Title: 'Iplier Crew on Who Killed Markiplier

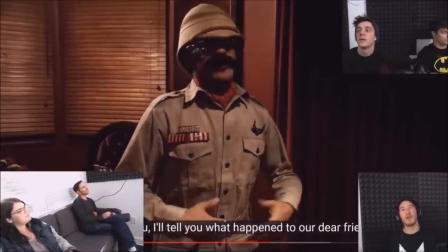[45:47]
No. She's an independent woman. She got it. All right, so this is the Colonel's recollection of what happened.
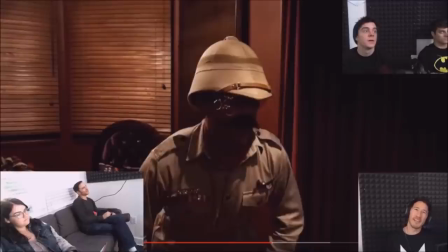[45:56]
Take into account, the Colonel does not like Mark. He doesn't really care what happened, and he's just guessing. This is the Colonel's guess. This is not, like, true to life.
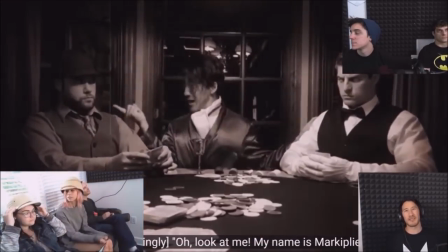[46:10]
This is a guess, obviously, because there's no way this could be me, right?
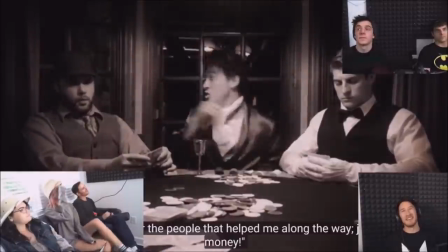[46:15]
No. This is my favorite scene. It's so funny. This was the original hat for the Colonel.
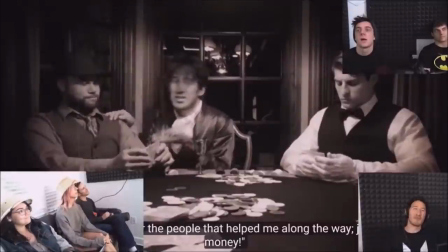[46:22]
Yeah. This is the hat we used. I riffed this line. I wonder where I pulled my source material from.
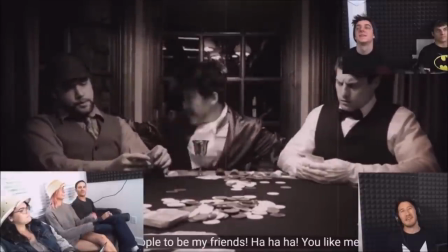[46:29]
The voice that you found for the Colonel is really awesome. Thank you. I have to say, yeah. Thank you.
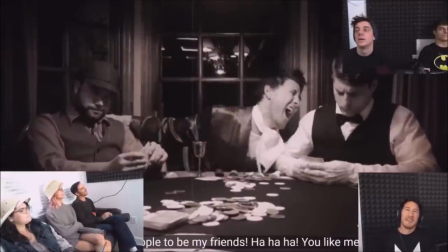[46:34]
Bully. Combining a bully. Yeah, and then married with this sort of visual, had a very surreal effect.
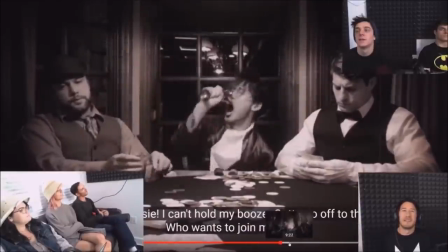[46:41]
For sure. Yeah. Colonel deserved better, someone said.
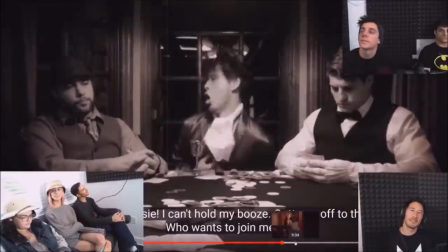[46:47]
Agreed. Did he? Yeah. He did some messed up stuff. Yeah. He's my favorite.
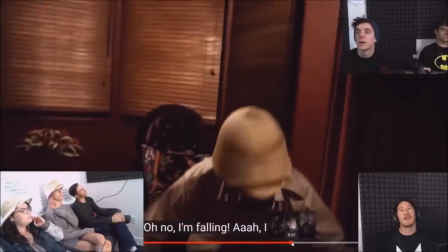[46:54]
Okay, anyway. You can see the Colonel's costume. He's got the little bits of red. Because we were going to have more... more pink.
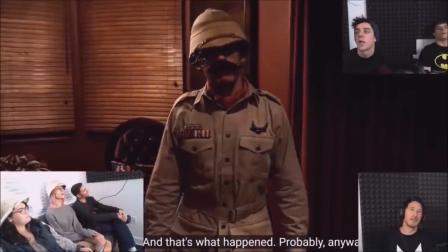[47:01]
Yeah, more pink and, like, yellow. But that would have been too much of a giveaway. Yeah.
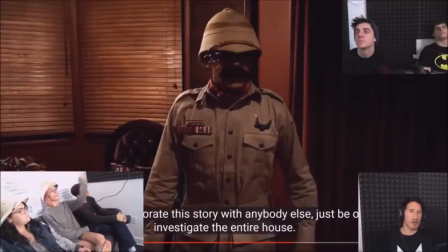[47:05]
Not that anyone cares, but I'm wearing the same shirt that's in the end scene underneath this. I don't know why. The glasses? The little, like... Oh, these fuckers. Because glued... Because people were asking where he got these glasses. Those are just, like... fake glasses and then this like attachment to it.
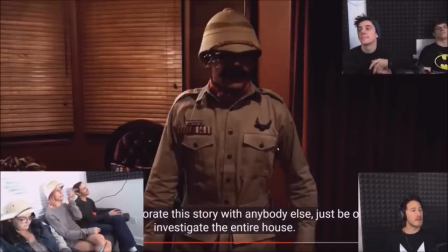[47:23]
But like we had to super glue it so they constantly would fall down so there's no cohesion.
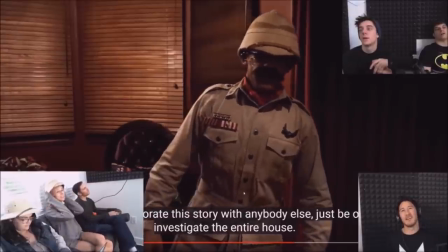[47:31]
There's no continuity. Yeah. Also, I'm really proud of the whip up, whip down thing. Oh yeah.
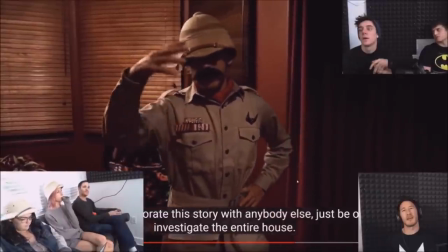[47:36]
Oh, I love that. Yeah. That was the change up. We were trying to figure out how to transition in and out of this and we were like, we didn't want to do the whip left or right.
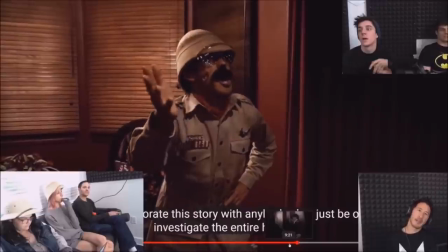[47:44]
And I was like, what if we went up and down? Yeah, that's and cool. It just made sense with like the fall, and then it's like a flashback sort of.
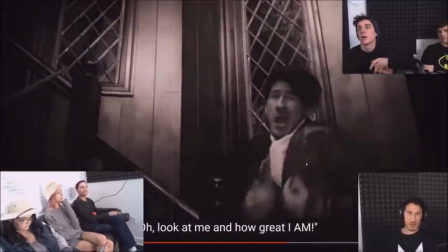[47:50]
And also like the perspective change between first person and then this weird recollection. Like, yeah.
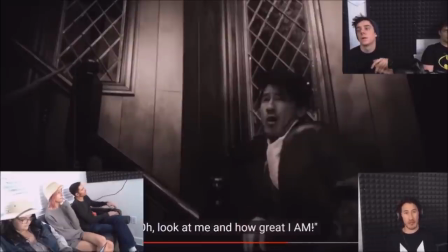[47:55]
I was worried because I wanted to keep this so much, but actually it's things like this that made me realize that the videos with the van are going to work, and all the cuts you can do them anyway because it doesn't really break the illusion.
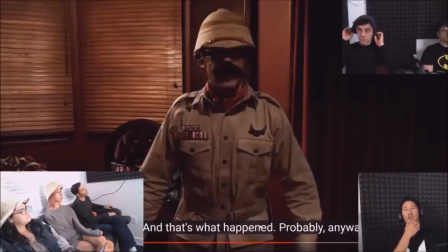[48:04]
Same with the party scene, anyway.
And that's what happened, probably.
Anyway, he doesn't know.
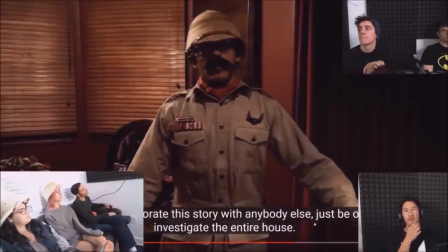[48:10] Like, if you need to corroborate the story with anyone else, just be on your way and investigate the entire house.
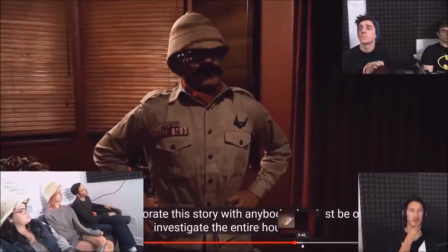[48:14]
He doesn't care what you say. So.
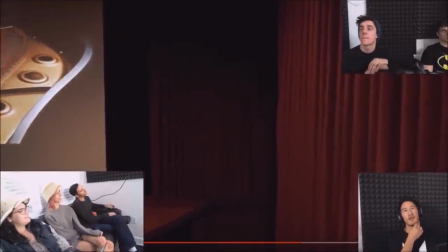[48:18]
This shot right here with the butler,
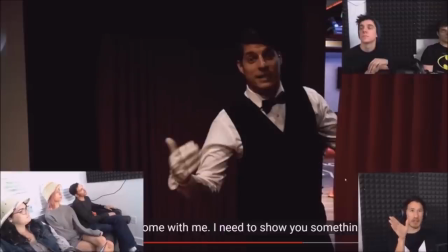[48:26]
obviously, now this was, we will admit, this is a mistake. We meant to have the body back there because we shot it afterwards, but I've got a story-wise explanation that I'll bullshit about later. But.
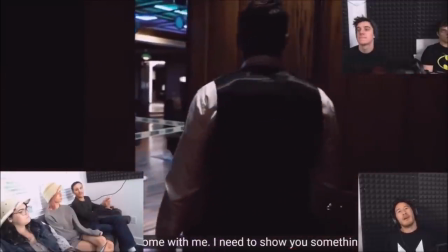[48:37]
And that picture on the screen looks like the soundboard of a piano. It is. Right?
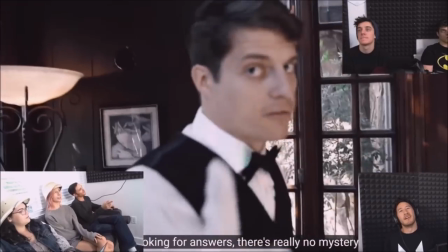[48:41]
Because it's just like the auto screen on that projector. Yeah, it's the like...
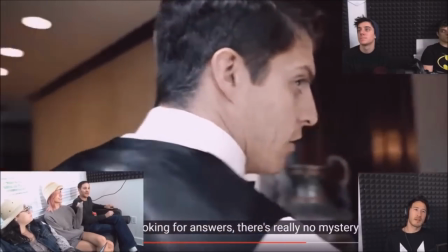[48:45]
But it has a special significance because it turned out the piano ended up being a very important foundational element of the soundtrack.
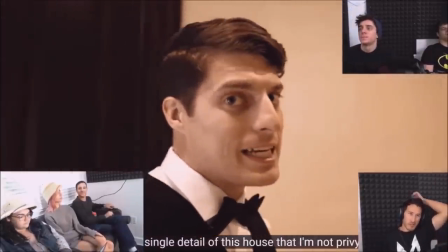[48:53]
Yeah. A lot of coincidences that we roll into the story. So this I want to give props to Mark.
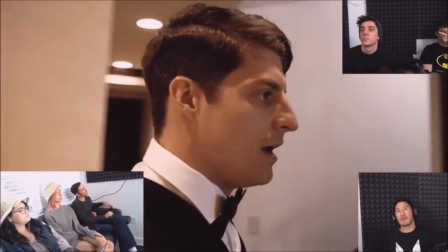[48:59]
You sat down with who? Just Mick and came up with this entire like line sequence of what I was going to do to bring you into
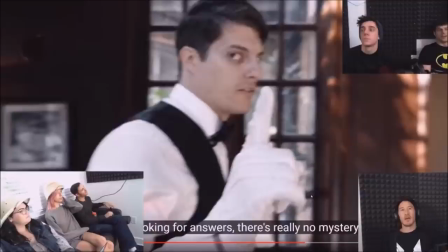[49:08]
the cellar? Oh, yeah. Yeah. Yeah. And yeah. So this was actually thought of once we were actually at the house. We didn't have this part figured out. Yeah.
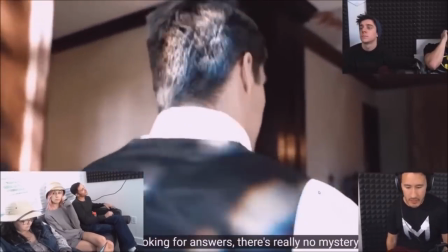[49:18]
As a whole, behind the scenes, the first day or two of us being there, we didn't shoot a damn thing.
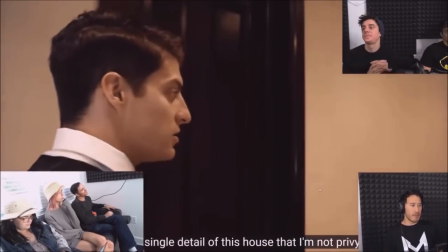[49:25]
I wanted to make sure one of the biggest things that I think Catherine mentioned this
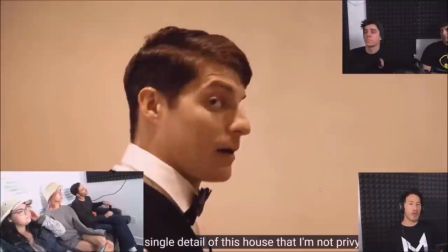[49:30]
early on in the brainstorming was that all the characters, once you figure out what the characters want and how they relate to each other,
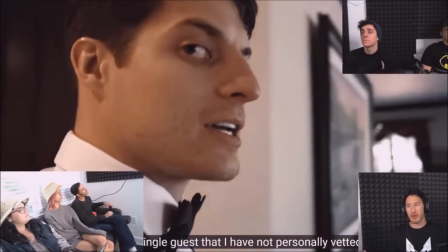[49:37]
the story kind of falls into itself. So when we were there with all the characters, we just wanted to make sure that everybody was
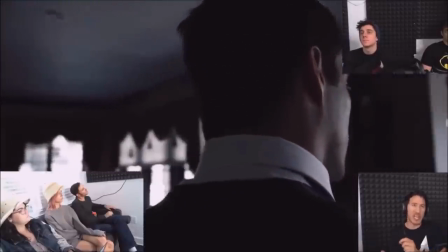[49:44]
familiar with their lines, and also we ran through the script and made changes. Anybody that wanted changes, like, could make whatever they want.
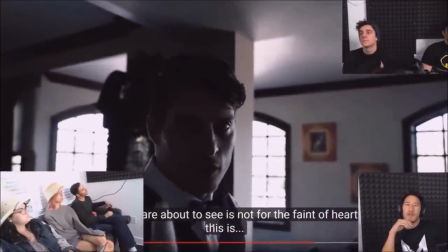[49:51]
Okay, so not for the faint of heart, a domain of evil this is.